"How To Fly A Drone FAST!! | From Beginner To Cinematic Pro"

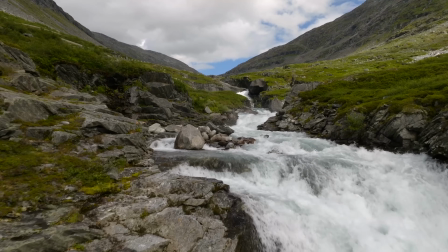491s
The majority of the time though you want to stay kind of relatively close to the ground or something that can act as a foreground for the shots that you're trying to take. But let's for example get a top-down shot and put the drone above this river.
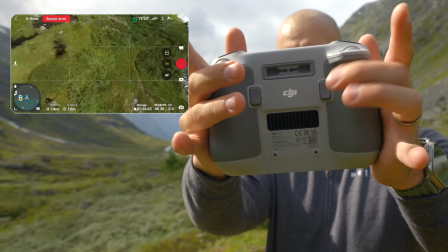506s
This button on the remote is going to point the camera straight down if pressed.
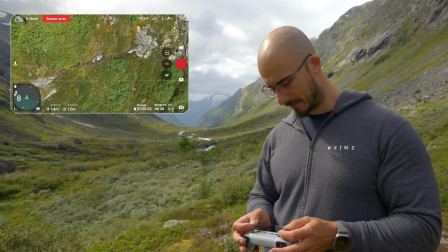512s
When you have that it's gonna be kind of an interesting angle to see from for the first time and
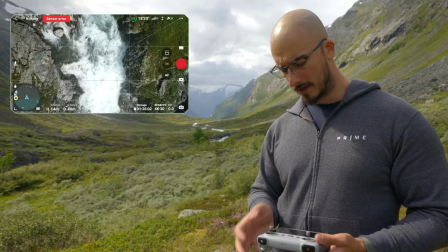520s
let's just position ourselves above the river here so looking at this shot there's a couple of things that I would do differently and
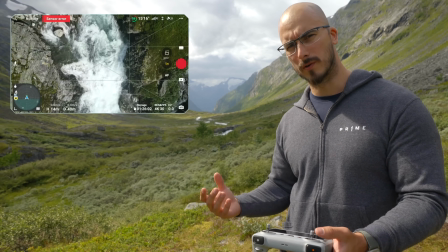529s
one of them is to rotate my drum okay I'm
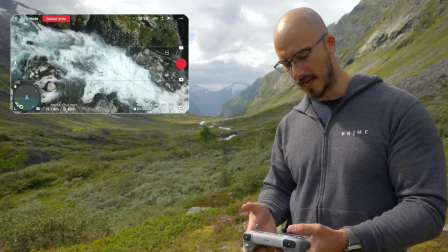535s
gonna hope you're gonna understand why because now when I have it rotated we
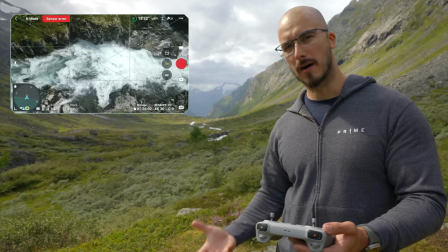540s
see way more of the actual river instead of having just a small portion of the screen and this shot is going to be great for Instagram but also for YouTube so now what I would do is maybe lower my drone just a bit get a little bit closer and then
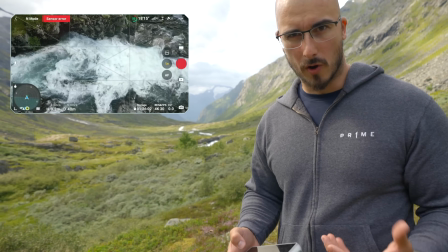557s
I would start recording because if you were to send up your drone and just record everything all at once every single time,
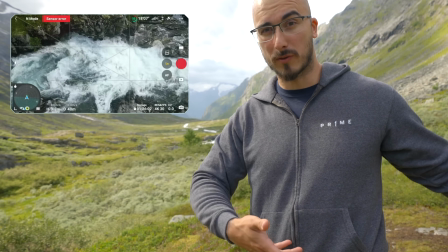565s
you're gonna have so much footage that you have to look through when you get into the editing process.
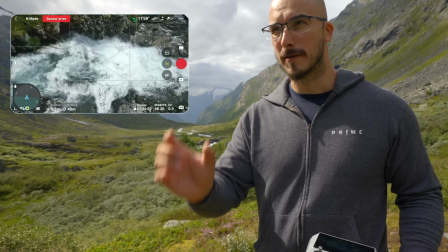570s
And that is not a good way to get the shots that you need because sometimes you need to conserve memory card space but also battery time.
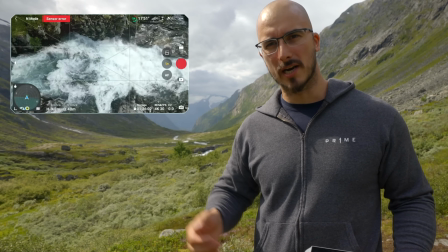579s
So make sure that you're trying to scout out the shots that you want to have very quickly.
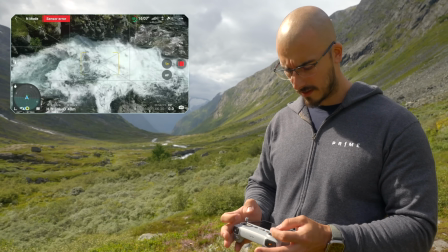584s
When I feel satisfied press record and then we lift up ever so slightly so we get a little bit of motion in the shot.
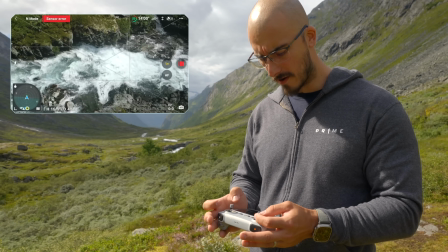596s
There we go, nice. Once you're done with the top-down shot try to see the different angles that you can sort of align your drone if to make it more
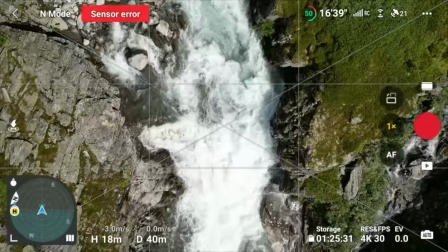609s
look more interesting and in this case I can lower the drone again get back a little bit closer to water and now I'm going to use this wheel on the left-hand side of the controller because what this does is that it tilts the Gimbal when I move it so if I move it to
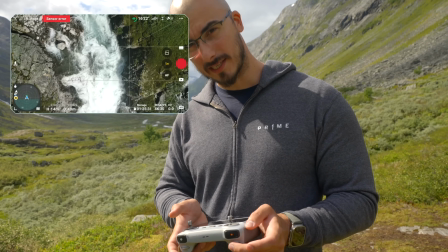626s
the left it drives the gimbal down if I move to the right It tilts the gimbals up So what we can do now is that we can do something that I call a reveal shot. So we start with the drone Kind of flows to the waterfall here.
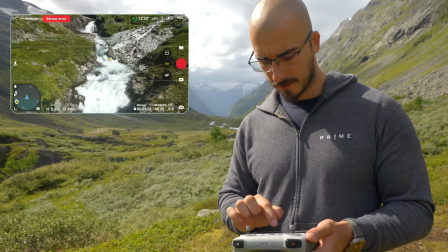644s
This is pretty good. I'm gonna press the screen Once and then just like an iPhone drag down the exposure a bit
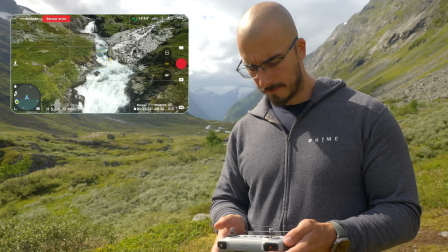654s
there we go and we're gonna lock it there nice tilt the gimbal down and now this requires a lot of practice by the way because i've been doing this for quite some time start the recording
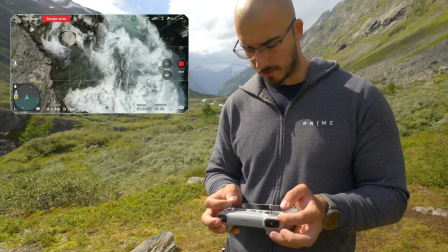666s
push forward slowly and push to the right on your gimbal control nice
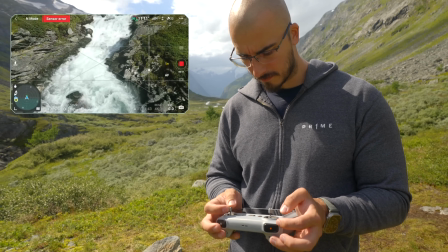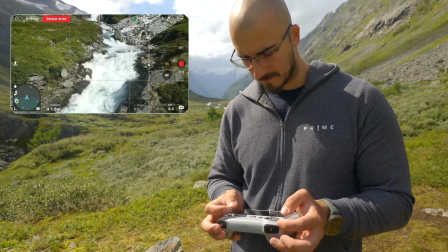680s
that's
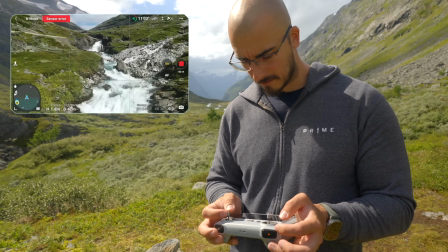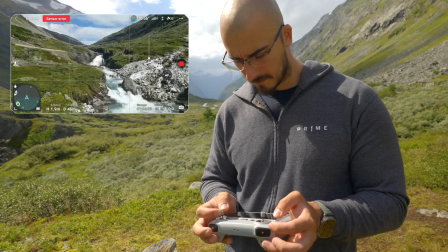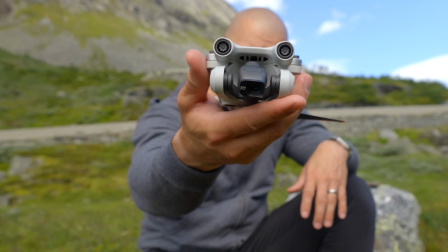694s
a good shot right the camera on your drone has a couple of different settings most of the time if you're a DJI drone like I am,
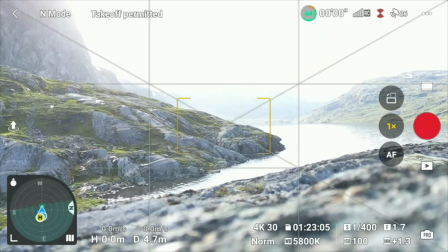701s
then you can choose between auto exposure or if you want to choose pro exposure.
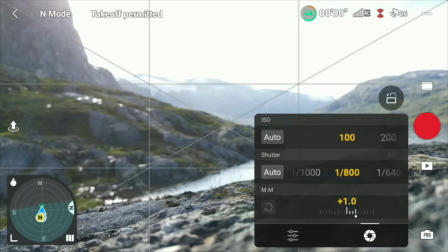707s
And the pro exposure is you controlling the ISO and the
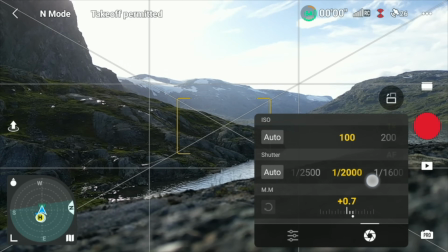712s
shutter of the drone because you can't adjust the aperture of the cameras on these drones.